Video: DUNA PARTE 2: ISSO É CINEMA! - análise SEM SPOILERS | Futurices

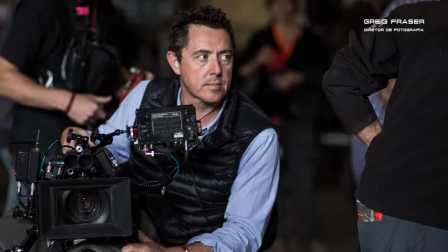Junto com o diretor de fotografia Greg Fraser, que é conhecido pelo seu trabalho em Batman, Rogue One e The Creator,
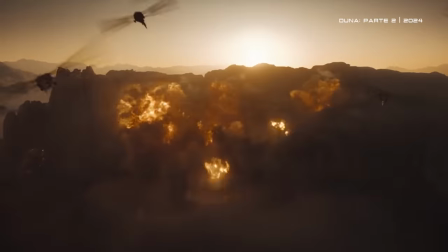o Villeneuve cria aqui cenários de outro mundo que bizarramente passam uma sensação de familiaridade,
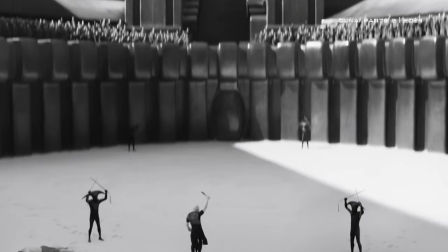tornando essa realidade extraterrestre super plausível e imersiva.
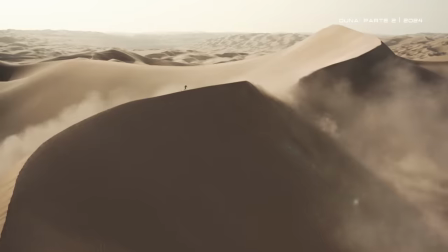Isso acontece principalmente porque a maior parte das cenas foram gravadas em lugares reais na Jordânia, que depois foram combinadas com cenários artificiais e efeitos visuais.
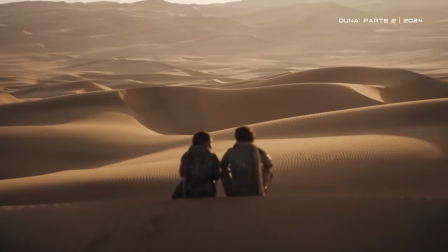Então a Arrakis é retratada com uma beleza ainda mais inóspita e brutal dessa vez, vez,
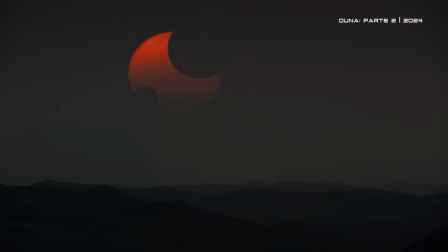se tornando um mar dourado com eclipses solares e céus de fogo, e não há protetor labial suficiente que torne essa visita ao planeta selvagem mais confortável. Viu? Aliás, em Duna eles usam o tal do traje estilador, né, para se livrar do calor,
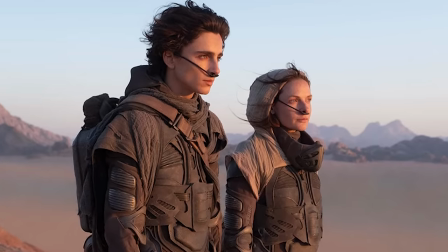que é uma roupa especial para armazenar e aproveitar todo tipo de umidade liberada pelo corpo humano, todo tipo mesmo. Mas enquanto essa tecnologia não chega por aqui, você pode aproveitar as inovações das roupas da Insider no calorão do dia a dia.
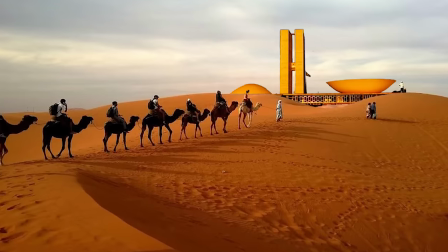Eu, por exemplo, moro em um deserto chamado Brasília, não sei se vocês conhecem, e aqui o bicho pega quando tá quente, tá? Então, nas épocas mais quentes do ano, eu uso muito as tech t-shirts da Insider, porque são blusas muito levinhas e confortáveis,
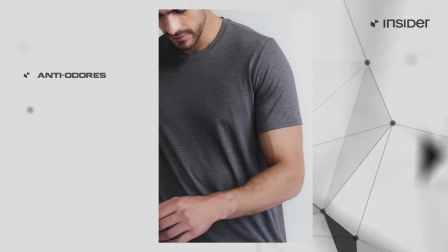fora que tem uma tecnologia diferenciada e são antiodores, sustentáveis, não desbotam nas lavagens,
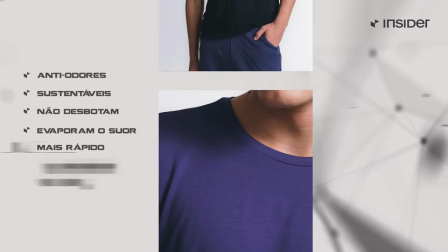evaporam o suor mais rápido e também desamassam no corpo.
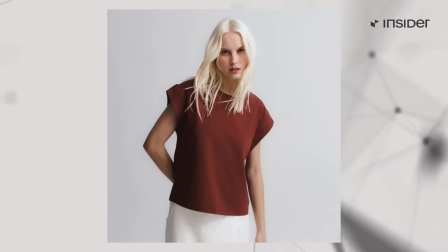Além das tech t-shirts, a Insider tem também roupas versáteis e atemporais para você estar no estilo em qualquer rolê da galáxia. E são peças com uma qualidade muito superior mesmo, viu? Vão durar muito tempo aí no seu guarda-roupa. Esse é um dos melhores momentos do ano para você garantir as suas peças da Insider, porque esse mês é o mês do consumidor. Então, além do meu cupom especial, Futuristas15, que te dá 15% de desconto, estão rolando várias promoções no site. Somando os descontos, você pode ganhar até 38% off. Vou deixar o link aí na descrição. Então vai lá e aproveita para vestir o futuro agora com a Insider. Bom, e entre muitas peculiaridades que distinguem a estética de Duna Parte 2, uma das que mais me chamou a atenção foi a escolha do Villeneuve na hora de retratar o planeta Giedi Prime, que é o lar dos Harkonnen.
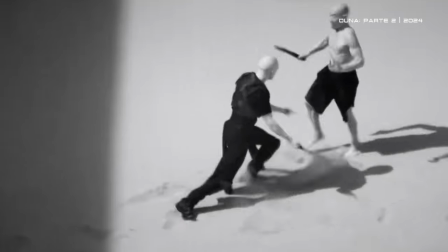O planeta foi representado em preto e branco porque ele é banhado por um sol negro,
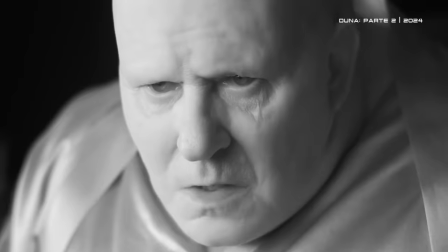que ao invés de expor as cores, mata elas completamente ao olho humano. O diretor diz que a ideia era criar um contraponto psicológico entre os Fremen e os Harkonnen,
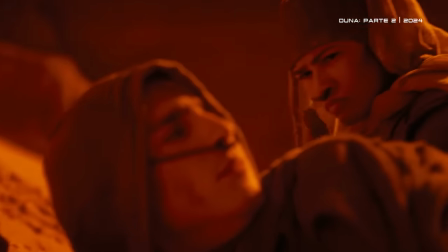já que sim, a Arrakis, as cores saturadas e a exuberância representam um povo nativo.
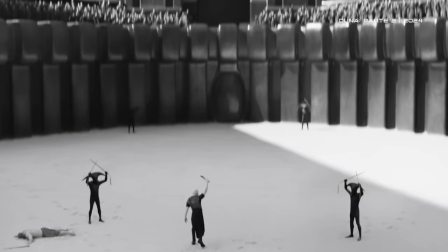Em Giedi Prime, a gente vê um mundo de plástico, sem cor, sem natureza e sem vida,
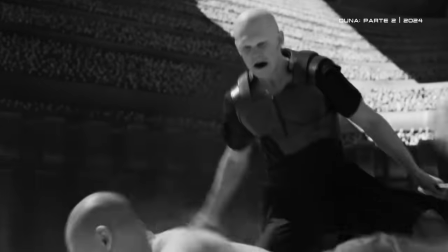que muito representa a psique e índole obscura dos vilões calvos. Mas não é um preto e branco que a gente já tenha visto antes, né?
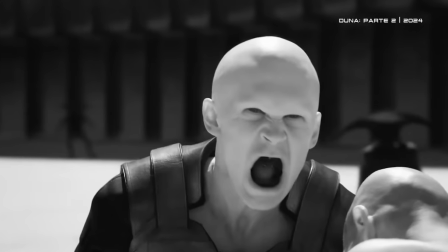É algo diferente mesmo, esquisito, uma coisa que realmente parece de outro mundo. E o Villeneuve e o Fraser conseguiram esse efeito filmando as cenas com uma câmera infravermelha adaptada.
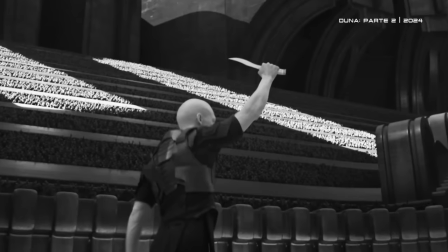O resultado é realmente uma parada meio alien, né? Aliás, esse efeito somado às edificações negras e lisas do planeta, até me lembraram a estética do H.R.
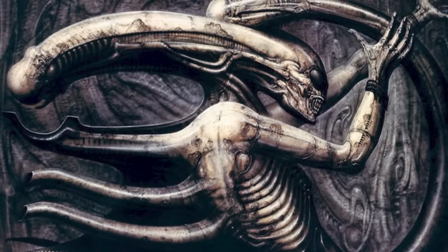Giger, que é o artista plástico que deu origem ao visual do nosso Xenomorfo. Duna Parte 2 também ganha um design de som bem caprichado, que combina ali os sons da areia do deserto, o tom áspero da linguagem dos Fremen,
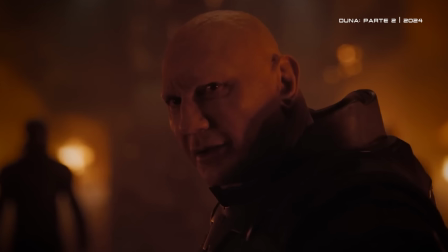os golpes das adagas, o peso bruto dos Harkonnen e o bailado suave do Muad'Dib na areia,
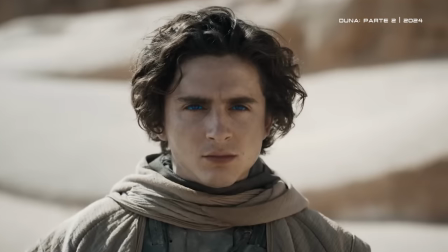né, o nosso ratinho do deserto. A trilha do Hans Zimmer também tá espetacular aqui, traz um tema principal bem bruxesco, que parece que faz referência às Bene Gesserits, né?
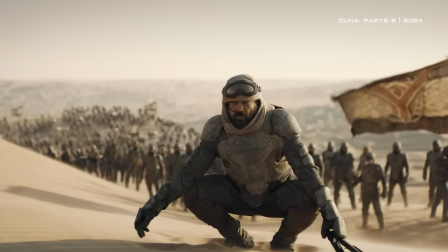E também, é claro, a parte evidente de Duna que se inspira no Oriente Médio. Para além da estética e do som, eu acho que muito do impacto de Duna 2 está em como Villeneuve decide filmar essa adaptação. O filme trata de guerras grandiosas interplanetárias que podem definir o destino de uma galáxia inteira,
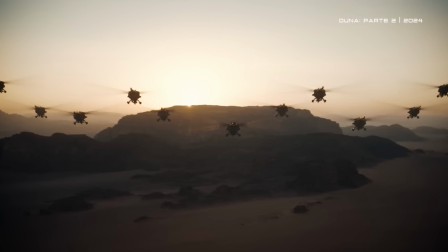então nada mais justo do que expor esses conflitos com planos super abertos, fazendo a gente compreender a dimensão das paisagens,
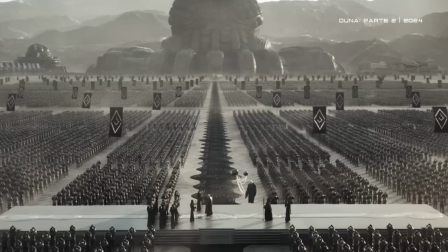a imponência dos cenários e exércitos, além da bestialidade colossal dos vermes de areia. Inclusive, eu não quero dar spoiler pra vocês aqui, tá, gente?
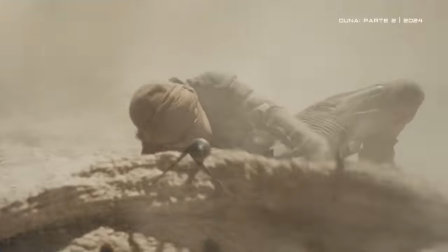Mas tem uma cena específica que um personagem que vocês já devem saber qual que é, dá um de Beto Carreiro dos Vermes de Areia, e é uma cena assim, simplesmente fantástica. Me deu sudorese, pressão alta, palpitação, eu fiquei assim, mal, porque é bom demais. Maravilhoso, incrível, fantástico.